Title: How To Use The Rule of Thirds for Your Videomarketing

Today we're going to be learning how to apply the rules of thirds for your personal branding videos. Hi, welcome to another episode of Trust Visuals, helping you bring your trust to life with visuals for your brand. I'm your host, Joe Baye. I'm a personal branding videographer, and I have collaborated with a lot of entrepreneurs and business owners on their personal brands. So I like to think I know one or two things about doing compositions for videos. So we're going to discuss a little bit on how you can apply the rules of thirds for your own personal branding videos.
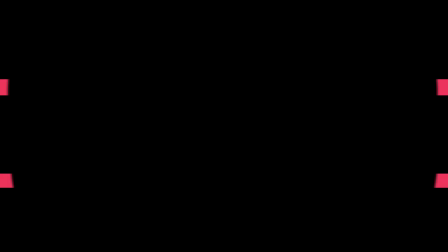0:31 So let's start by defining what the rules of thirds is. The rules of thirds is a compositional guideline used on videos and photography involving dividing the frame into equal amount of squares.
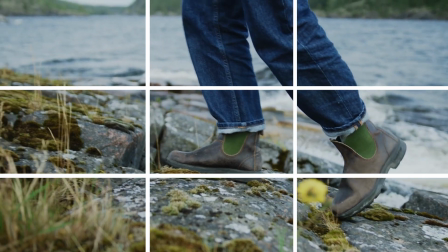0:45 They're going to be 9 squares.
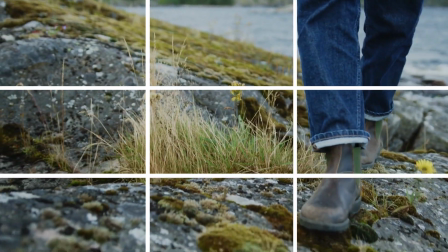0:47 Going to be two lines vertical, 2 lines horizontal, and that's going to divide the frame into 9 squares. It creates like a nice grid. So the rules of thirds can be used for key placement of items.
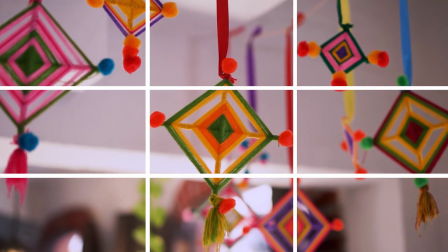1:01 You can distribute visual elements to create balance and harmony visually, making the video visually appealing. Another advantage of the rule of thirds is that it can use as a rail, as a guideline,
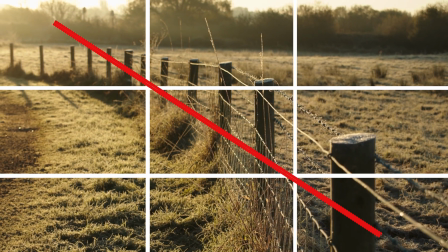1:15 something that you can follow in compositions, because anytime the eye follows like a line, it's pleasing.
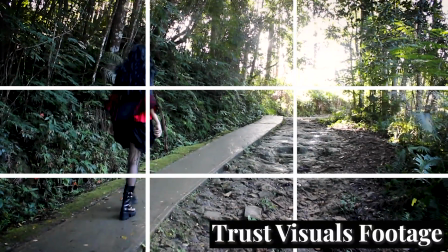1:22 For this particular shot that I did, what I was thinking of following this rail, so it's pleasing to the eye.
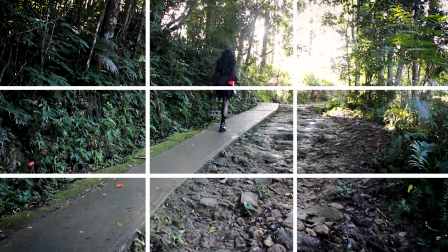1:30 You can see the little sidewalk here going from one point to the other,
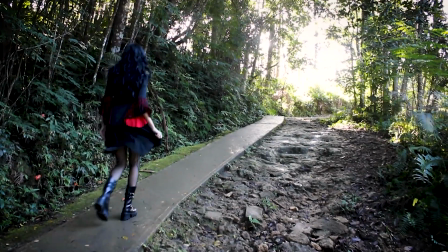1:35 and it's kind of like has a rising from one point to the other. That was what I was aiming for on this particular shot. The rules of thirds also affects movement and flow.
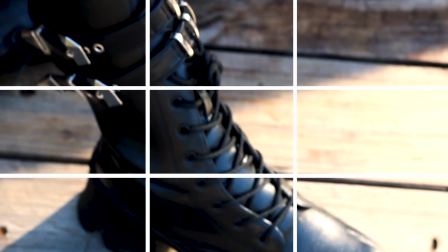1:47 So when you're capturing movement, consider having that move aligned with the grid, following points of the grid. And this is something that you can choose whatever point in the grid that you want. It's just that it has to have kind of like consistency going from one point to the other, so it's visually appealing.
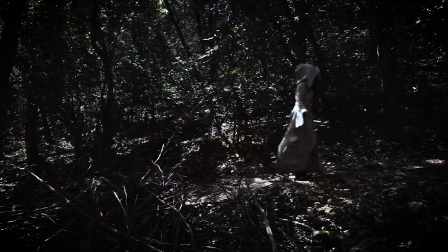2:07 Here's another shot where I use the rule first to track something from one point to the other,
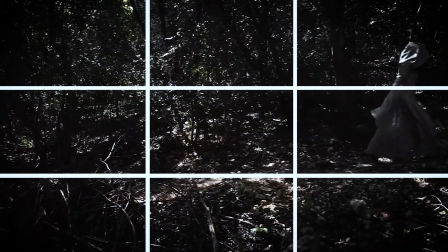2:14 and what I was aiming for is that having that consistency and flow using the movement of the subject. Also, and this is the most obvious one, if you can see myself now, you see that right here,
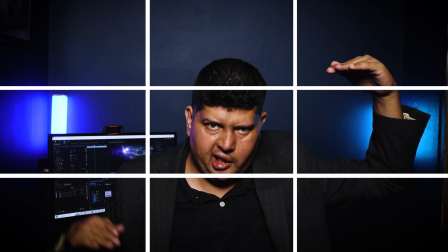2:28 here's kind of like around one line, here's the other lines, and you can see that I'm right here on the center,
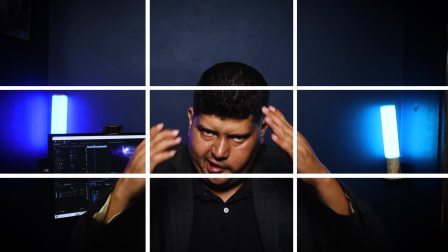2:34 because for personal brand, the rule of thirds, when the subject is at the center, it conveys authority. So you might want to use that for yourself in order to convey yourself as an expert. Hopefully you also are an expert and not just BSing, but you are in the center and you're explaining your points, and people, the viewer, will see you as a person with authority. You can also use the rule of thirds to place yourself off, strategically speaking. Let's say that you want to film yourself, or you want to film the subject right on this side or on this side.
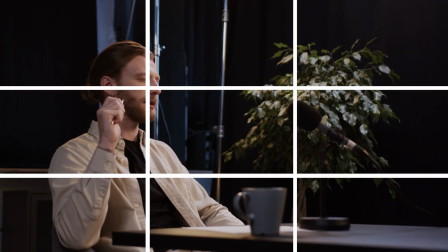3:12 You see it in a lot of documentaries, and that gives it a pleasing feeling to the eye. It brings interest. Also, using the rule of thirds, you can create visual interest or engagement. For example, check out the 2 lights that I have over here. It's not a coincidence that these lights are positioned at that point.
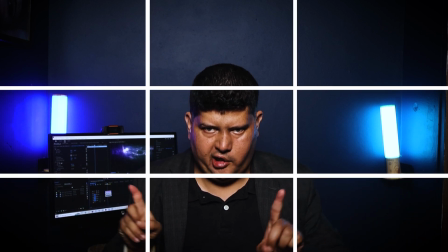3:35 You can see if you had to draw a line right here, one light is here and one light is here, and hopefully they'll be visually appealing to the viewer. Remains to be seen how you guys react, but at least I like it. Also, the rule of thirds helps you to maintain consistency.
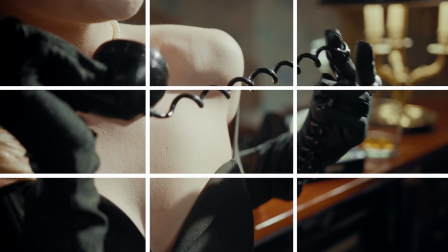3:53 If you film one shot and you're thinking of the rule of thirds and the composition wise, when you go to the next shot,
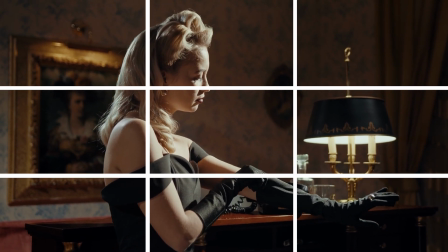3:59 you're trying to align using the lines, the grid lines, kind of matching the previous shot that you had.